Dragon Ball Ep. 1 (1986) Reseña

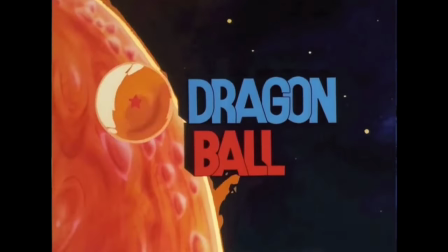Buruma to Son Goku o Bulma y Son Goku es el primer episodio del legendario anime basado en el aún más legendario manga de Akira Toriyama.
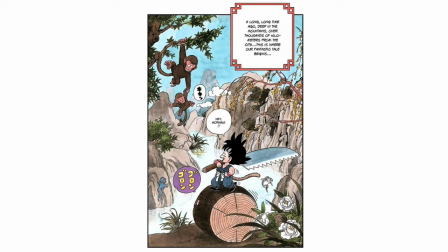El mismo adapta el primer capítulo del manga y aprovecha el medio audiovisual para añadir
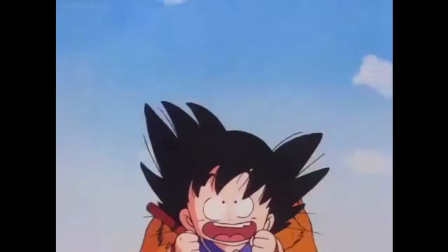y acentuar el humor caricaturesco con escenas que son directamente sacadas de los Looney Tunes.
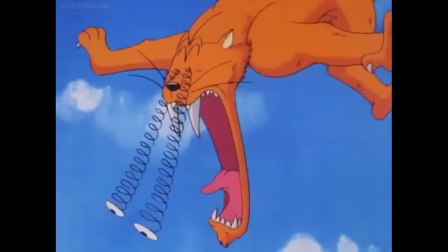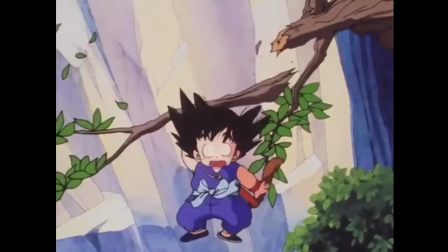Mismas que van perfecto con el tono de la historia Ya que hay que recordar que Toriyama antes de ser conocido por sus paneles de pelea Era un mangaka cómico
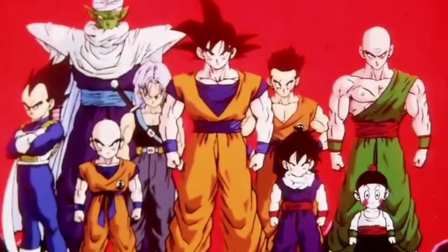Nunca había visto Dragon Ball En Puerto Rico Chevy comenzó con Dragon Ball Z Y a pesar que a lo largo de mi vida Si
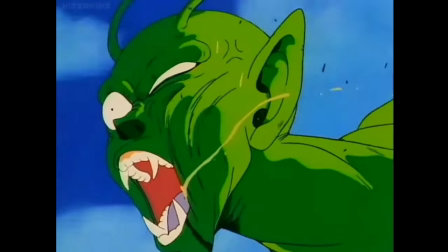he visto muchísimos videos y hasta episodios completos del anime Nunca me había sentado a ver la serie original de principio a fin
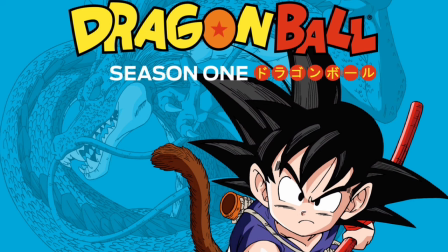Probablemente cuando publique este video ya haya terminado de ver la primera saga Pero quiero saber cuántos
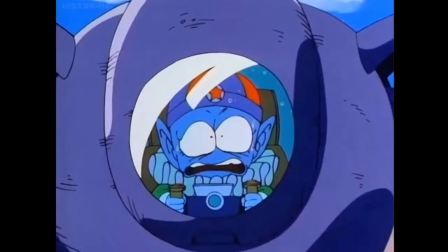de ustedes han visto Dragon Ball y cuántos no Si lo hiciste,
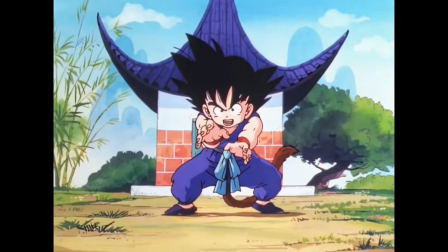déjame saber qué piensas de la serie y si no lo has hecho Espero que tras ver este video te motives a verla,
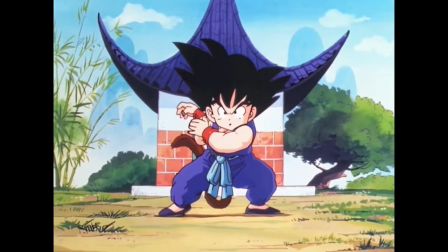ya que amé el primer episodio La presentación es perfecta,
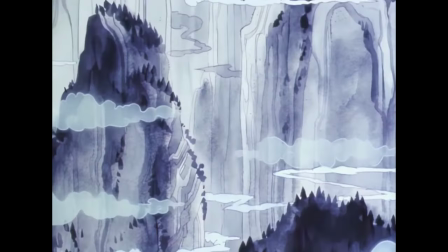desde la icónica apertura hasta la narración y el arte blanco y negro al comienzo Que hace que se sienta la influencia
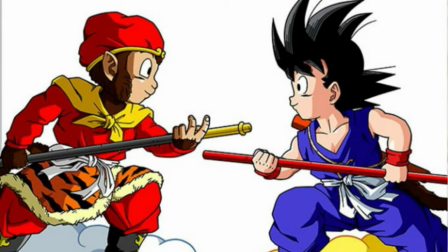de Journey to the West Una de las grandes inspiraciones de Toriyama para la creación de Son Goku, quien es claramente un homenaje al rey mono Son Wukong.
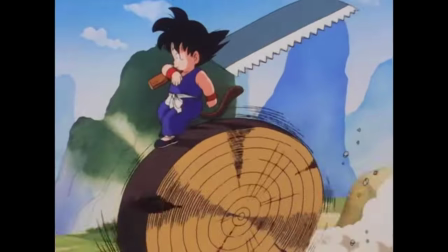La animación brinda una dinámica a la narrativa sin perder la atención al detalle,
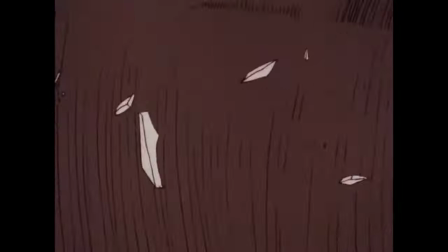pero sobre todo el tono humorístico e inocente de la historia.
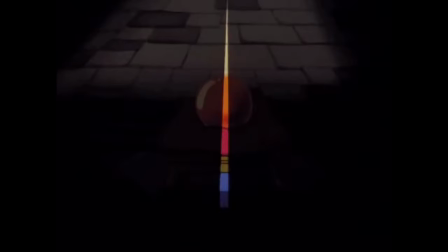Y la dirección de Minoru Okazaki eleva esto, al tomar excelentes decisiones como mostrar a Pilaf y compañía desde el primer episodio,
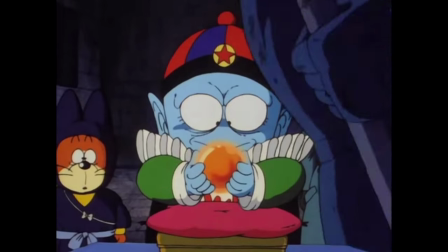cosa que no pasa en el manga hasta el capítulo 18. La transición que introduce el villano la hacen al momento de explicar que son las Dragon Balls.
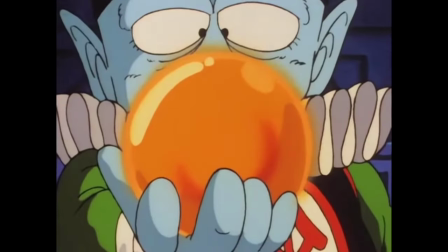En una escena con un poco de imágenes de horror y humor, y después un hermoso corte entre Pilaf y Goku.
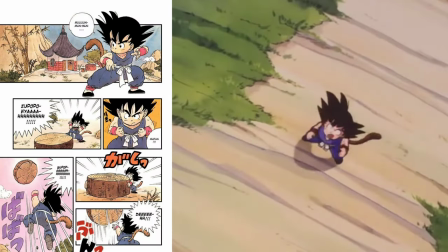Chef Kiss. Hay detalles como cuando Goku rompe el tronco en pedazos que no son iguales. ya que en el manga lo vemos recogiendo los pedazos dejados por doquier,
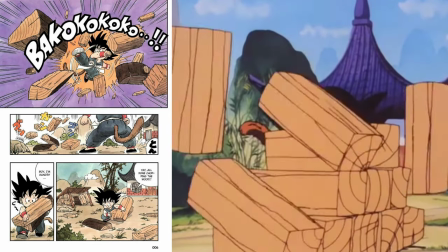pero en el anime caen en una pila perfecta, lo cual hace sentido ya que esto es una referencia al humor visual de las caricaturas.
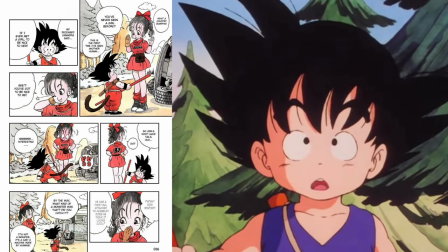Por otra parte, hay detalles que son directamente sacados de los paneles dibujados por Toriyama.
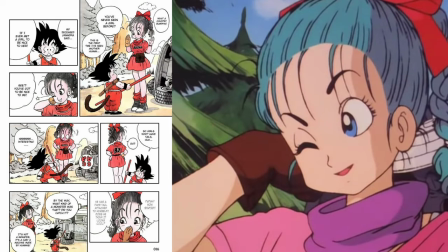Ellos no tienen por qué añadir esta estrella, pero lo hicieron, así que le aplaudo el esfuerzo de ser lo más fiel posible al manga.
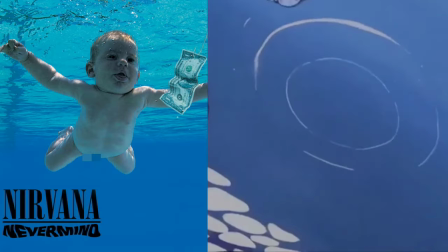Por alguna razón esta escena me recuerda a la portada de Nevermind de Nirvana,
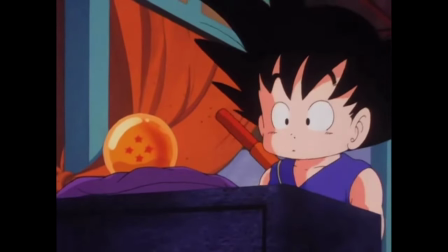Donde sí podría quitarle puntos al episodio es en la continuidad de la esfera de 4 estrellas Parece que diferentes animadores
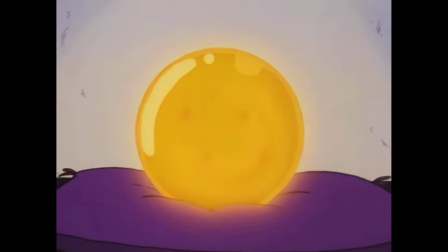trabajaron esta secuencia sin coordinarse Y la posición de las estrellas cambia constantemente Ver la referencia animada a Superman y
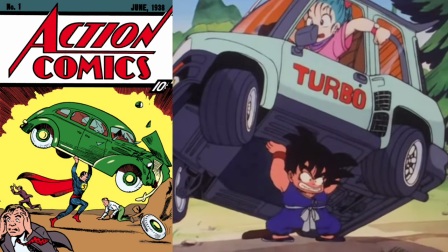a la portada de Action Comics número 1 Sacó una sonrisa y en general todas las escenas de Goku lo hicieron Y esto es en gran parte por la icónica voz
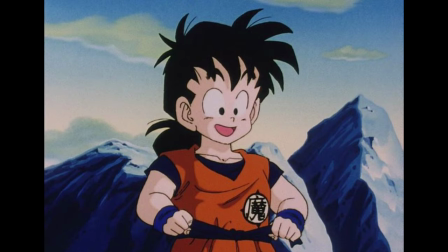de Masoko Nosawa Quien en un futuro interpretaría al joven Gohan Y posteriormente a Goten en Dragon Ball Z Pero a quien también reconozco
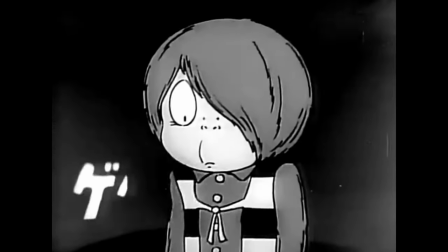por interpretar A Kitaro en la primera serie animada de horror GGG no Kitaro Digo,
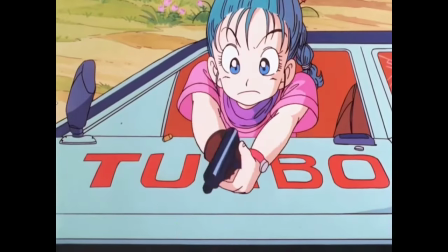no es horror full Sino estéticamente de horror Sabía que Bulma le disparaba a Goku Pero no recordaba que literalmente lo trató de matar
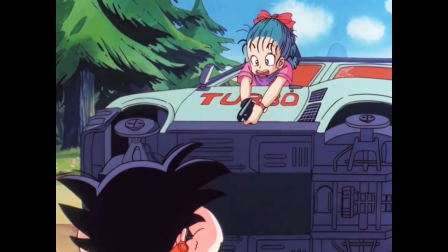¿Por qué no te mueres?
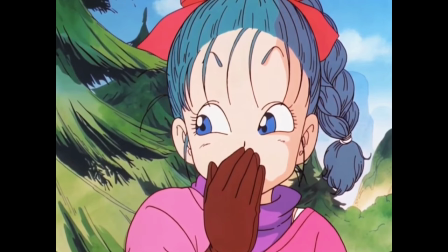Tampoco sabía que el personaje fuera uno tan malicioso Siempre planeando a espaldas de Goku Y esto es aún más interesante al saber la influencia positiva
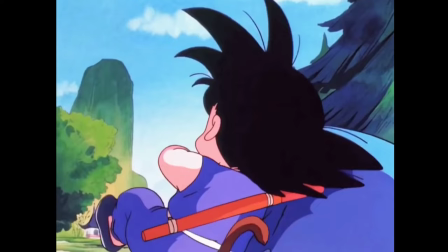que el joven Saiyajin tendrá en ella Además cuando Bulma le dice su nombre y Goku se empieza a reír me dio risa porque sé que Toriyama ama hacer
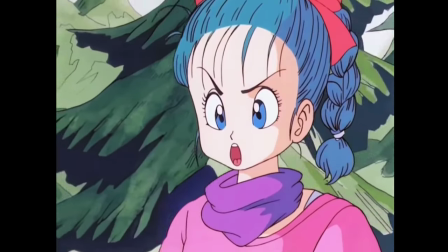bromas con los nombres